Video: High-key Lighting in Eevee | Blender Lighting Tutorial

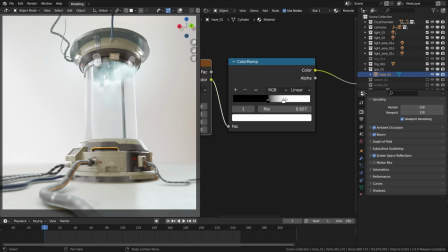So among the volumetric effects there is this layer as well which i experimented with. after setting up and nailing the base of the look with the hdri and the key lights now
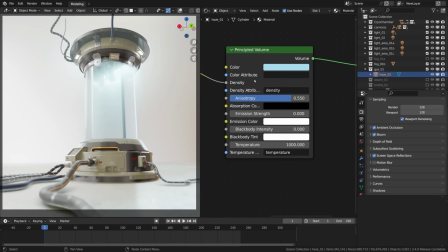we are in the realm of special effects and we are just trying to add nuance to our lighting setup.
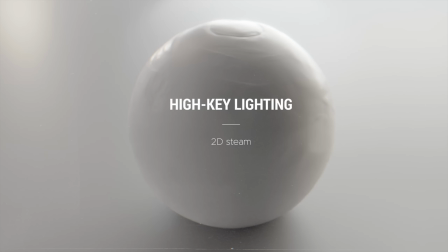like to double down on this effect i utilized yet another approach to create fog and mist,
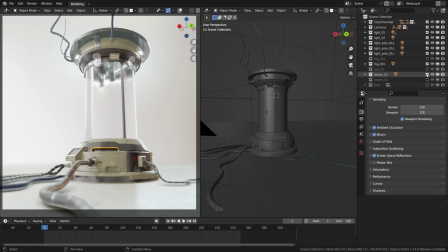namely by using a semi-transparent 2d texture with an animated steam sequence. one of the ian hubert's textures kindly shared, thanks ian. here's how it was set up.
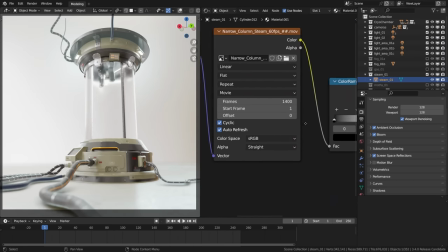i took the narrow underscore column underscore steam movie file which is set to cyclic and auto refresh to set it in motion and that it was fed into the alpha
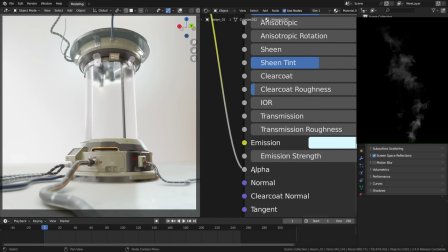or transparency of the self-illuminated material for the swirling clouds effect,
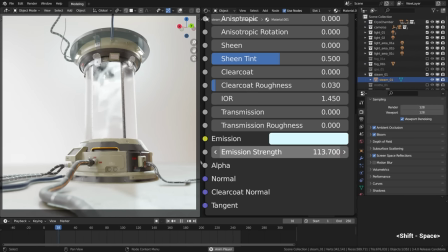which will be more visible in the eevee's material preview, I think, which I will show in just a moment.
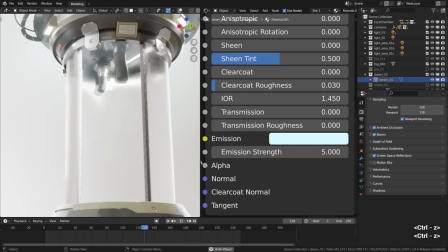so basically it looks not necessarily three-dimensional but it looks like something is swirling inside it,
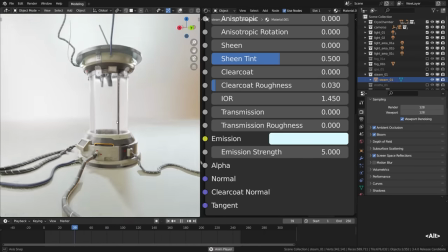which is pretty fun on its own and complements the rest of the volumetric effects,
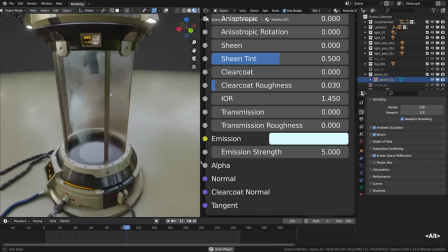so as I've said in the material preview it's much more visible.
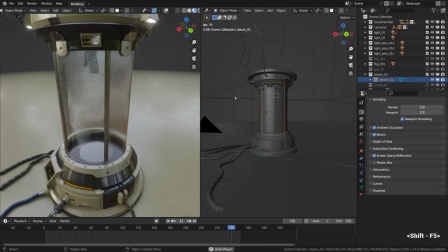after adding this effect I couldn't help but also throw in some moths, also the ian style,
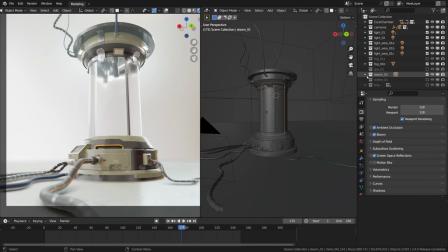into the mix as if there are tiny insects or i don't know some particles swirling around the tank as well.
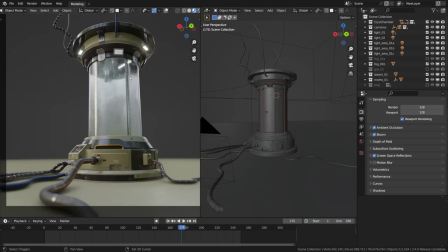luckily AD created this effect with the help of the geometry node
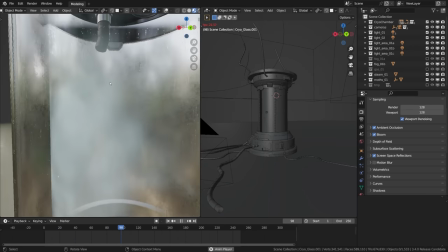and we will share this preset later on, i promise, once we tweak it and clean it up a bit.
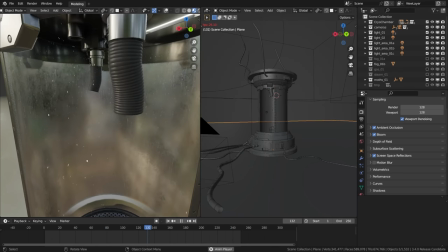as i've said it is a geometry node system which makes it super tweakable, it is a fully procedural effect, all the properties are exposed so we can change the size, the color, whatever else, the hue variation, the softness... look at that, that looks nice!
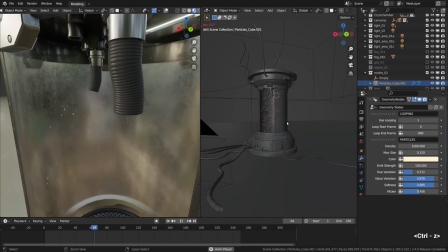yeah we can change the general properties of the movement to speed the moths up and add some roughness and chaotic brownian motion.
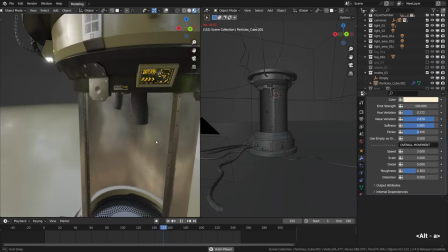it is a lot of fun i tell you, consider it as an off-topic mansion for now, it isn't the part of the high key look really,
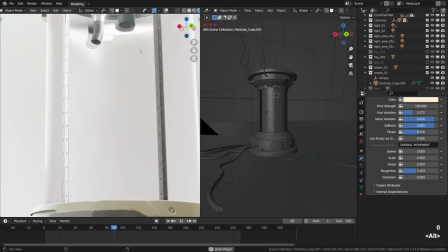just a fun aside i guess. oh there is a biological material inside it,
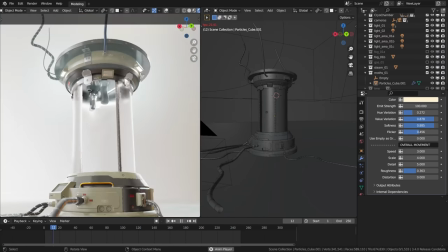it is a guilty pleasure you know. glab you need to get back on track. where is my cup?
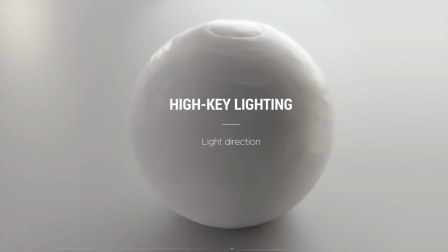getting back on track, i want to double down on the key light direction once more before wrapping it up. no matter the camera angle,
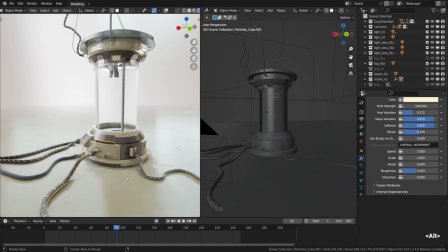the key lights shouldn't be frontal, usually. not always, but often. if you draw the line of action like that,
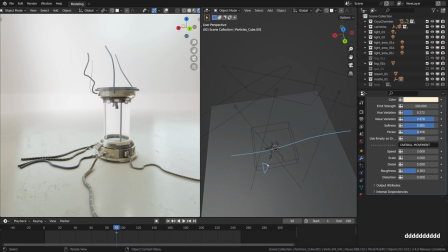the key lights should always be on the opposite side to maintain the 3d look, say to catch the beautiful reflections of these area lights. like no matter where you place the close-up cameras, as long as they are on the opposite side, you're all set and the shot will look great.
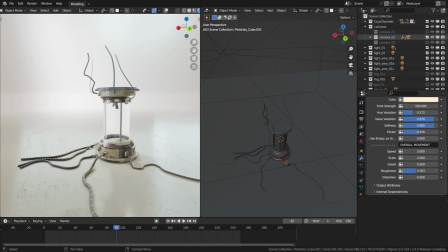there will be nice and soft reflections, gently wrapping around the objects, you just cannot go wrong with it once you draw that line and don't cross it.
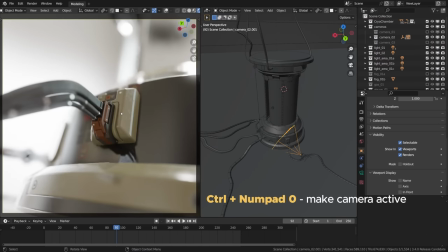that is really important. here I switched over to the second camera and it still looks good, the setup still holds up due to the placement of the key lights, among other things.
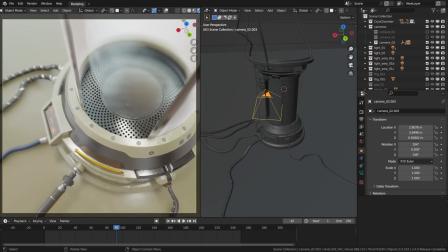the third camera, the same thing, it shoots into shadows, it stands on the opposite side in relationship to the key lights. that is pretty much all that matters. well, maybe it's not as crucial with the high key lighting style because we've flooded with the hdri light anyway,
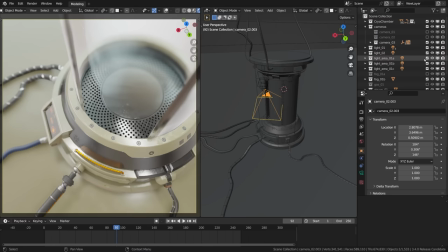but it is something that i constantly try to keep in mind anyway.